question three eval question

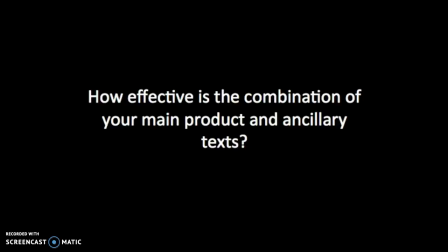0s
How effective is the combination of your main product and ancillary text? My trailer and ancillary text were effective together because they were all aesthetically pleasing, because the magazine and film poster complemented the trailer as well as each other and had a sense of uniform and rules all the products adhered to, therefore making them seem like one big project rather than separate individual projects. This therefore made all the products aesthetically pleasurable for the viewer.
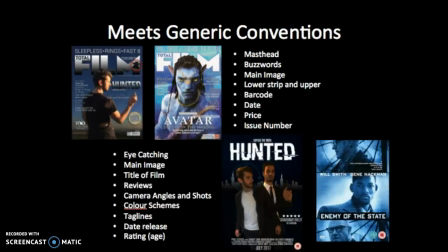30s
My group's products also met most generic conventions of real trailers, magazines and film posters. For example, conventions that we followed for the magazine were mastheads, buzzwords, main images, barcodes, date, price and issue number.
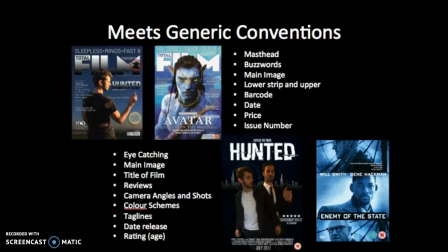47s
And for film posters we took main images which were eye-catching, the title of the film, reviews, having a colour scheme and also a tagline.
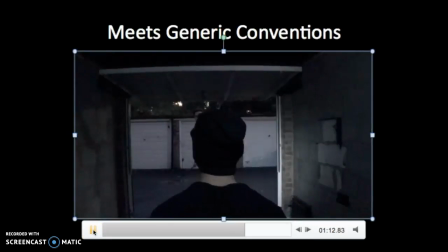61s
We also followed the generic conventions of a trailer by making it non-chronological order so there is enigma throughout,
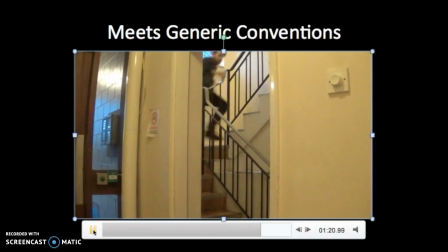68s
as this will make the target audience intrigued to watch it. Also, our chosen soundtrack began slow at the beginning and then built up to a climax.
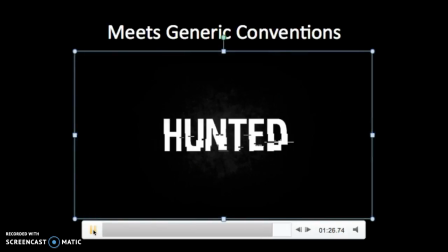77s
This again created excitement and enigma.
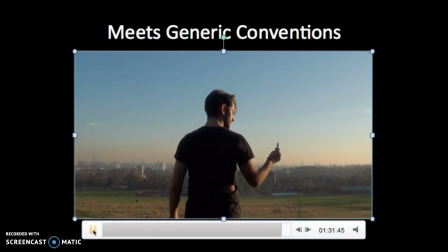80s
We also included the film title by placing it near the end of the trailer to make it more memorable for the viewer.
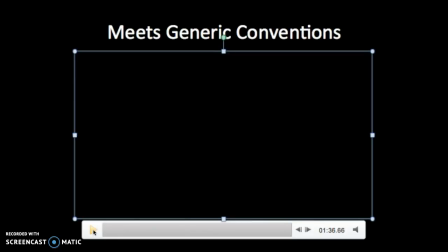87s
We also used montages that consisted of one-liners to maintain a fast pace.
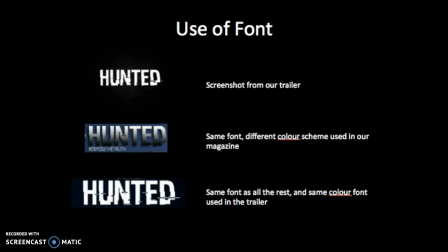94s
Another way our combination of the trailer and the ancillary text were effective was through the use of font. The use of the same text throughout all the products created cohesion and linked all of the three products together. The use of the same throughout all three products meant that it was effective because our target audience
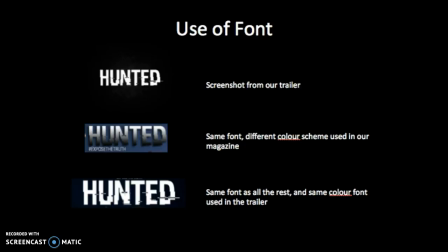114s
can mentally associate each product with each other and increase the chance of the target audience remembering our film. Also, the font creates consistency, which makes our products aesthetically pleasing. As well as this, our font also provides some idea of what the narrative is about, as our font is computerized and depicts the meaning of hacked.
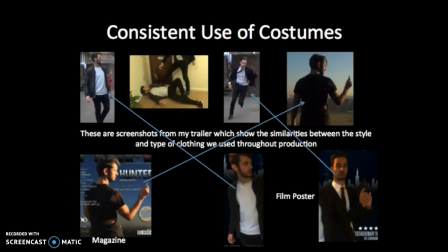135s
Consistent use of clothing. Throughout all the three products, we maintained similar clothing. As our main product was a trailer, we had to shoot different scenes with different clothing and backgrounds, as we had to create a sense of time passing and change throughout our trailer.
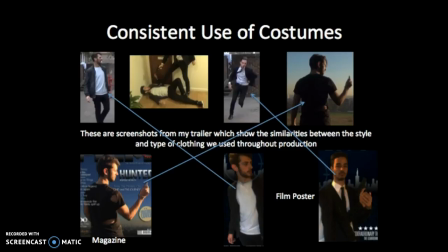150s
Our protagonist wore simple clothing, similar to what young teenage boys would normally wear. His costume varied from white and black t-shirts with black trousers and a jacket, as we wanted to stick to one style. Meanwhile, our protagonist used a smart suit to show that he is a hitman or a government agent.
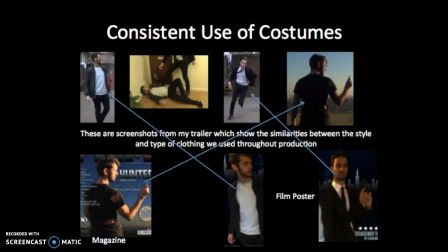169s
The pictures at the top are screenshots from my trailer, which show the similarities between the styles and type of clothing we used throughout production.
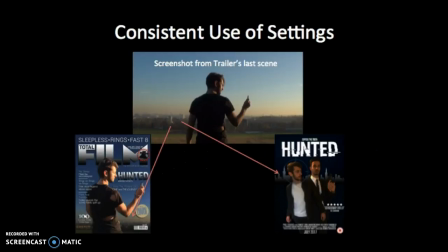180s
Consistent use of setting. As you can see on screen, we used an extract from our trailer and decided to take pictures for our magazine cover. Therefore, the trailer and magazine cover have an obvious link. We also made sure to make our film poster's background link to the other two products
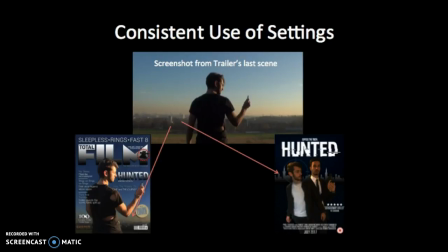198s
by including a skyline of London in the background. This meant that although we hadn't used an actual picture of the skyline, we used a symbol that linked to the trailer and the magazine. This again made the combination of my products effective. We also used clear promotional packaging.
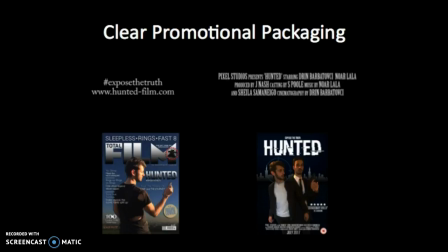218s
In our trailer for Hunted, we provided our target audience with information about our film, such as the website, the tagline, and who had starred and worked in the creation of our trailer. Also, the title hinted at our target audience about the narrative of our film as Hunted,
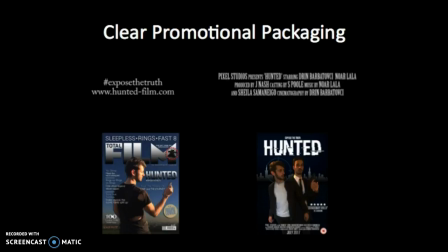234s
shows that our main character is going through the struggle of being hunted or chased by someone.
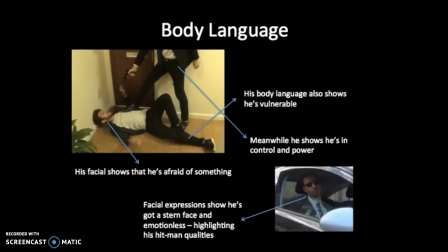240s
Body language. We also use body language effectively throughout our three products. Here are some screenshots of our trailer showing the protagonist and antagonist.
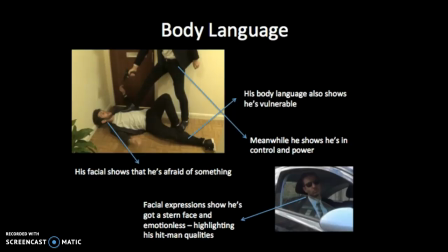249s
You can clearly tell the difference between the two characters because our main character is seen looking vulnerable as he is thrown on the floor. His facial expressions show that he is afraid of the antagonist. Meanwhile, the antagonist maintains a stern and emotionless face, showing that he is clearly a hitman or an agent.
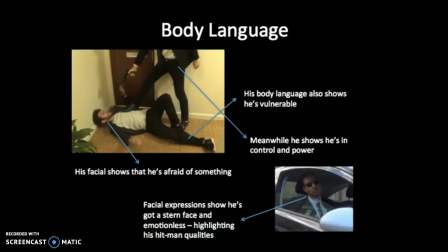269s
This is also shown in our film poster, where the protagonist looks afraid and he is seen looking back.
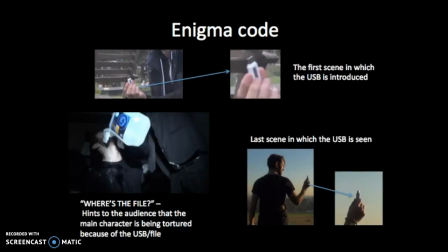278s
Enigma codes. The use of the USB acted like a symbol of truth throughout our three products. We created Enigma by showing the USB and using obvious hints to show that the USB obtained important information. The pictures above is the first scene in which the USB is introduced.
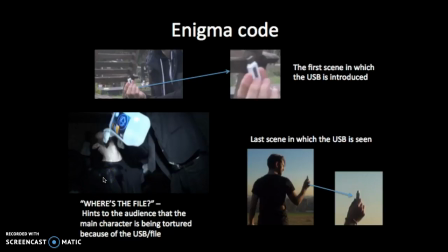296s
We later then see our hitman, asking our protagonist, "Where's the file?" clearly linking this to the USB. The last scene is then the protagonist holding the USB. This last scene was used for our magazine cover, which links the trailer and the magazine together.
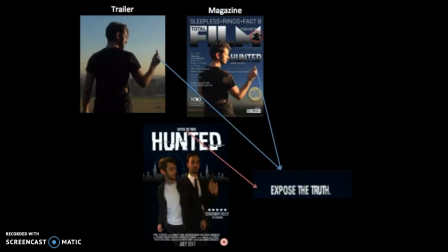315s
Meanwhile, for our film poster, we didn't include the USB, but our tagline links to the USB because the USB contains some sort of truth that the antagonist wants to hide, therefore making all our products link and effective together.
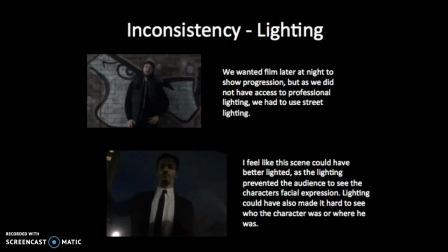332s
Inconsistencies. One inconsistency I noticed throughout our 3 products was the use of lighting. In our trailer we had a mixture of lighting, both low and high key lighting. However, some scenes did come out darker than we expected.
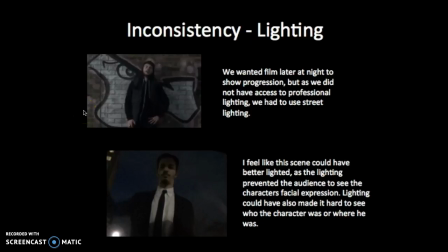346s
For example, in this first image, we relied on street lamp lighting because of the lack of equipment. In our second scene, I also feel like this scene could have been better lighted, as the lighting prevented the audience to see the character's facial expressions.
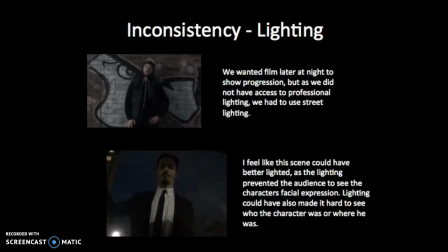363s
The lighting could have also made it hard to see who the character was or where he was.
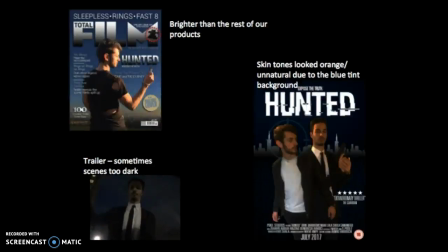370s
Meanwhile, our magazine cover was predominantly brighter than the rest of our products. I felt that this contrasted our other 2 products quite a bit. I also feel like our characters look orange in the film poster, and their skin colour looks
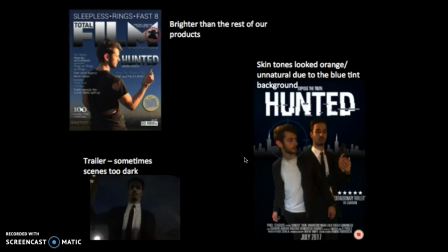388s
unnatural due to the blue background, which is contrasting with their actual skin colour. And like I mentioned in the slide before, some of the scenes within the trailer were too dark.
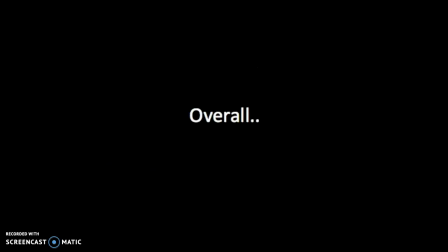400s
So overall, the combination of our products was effective because they linked and complemented each other by promoting the narrative in different ways. All of the 3 products also followed most generic conventions, creating cohesion between the products.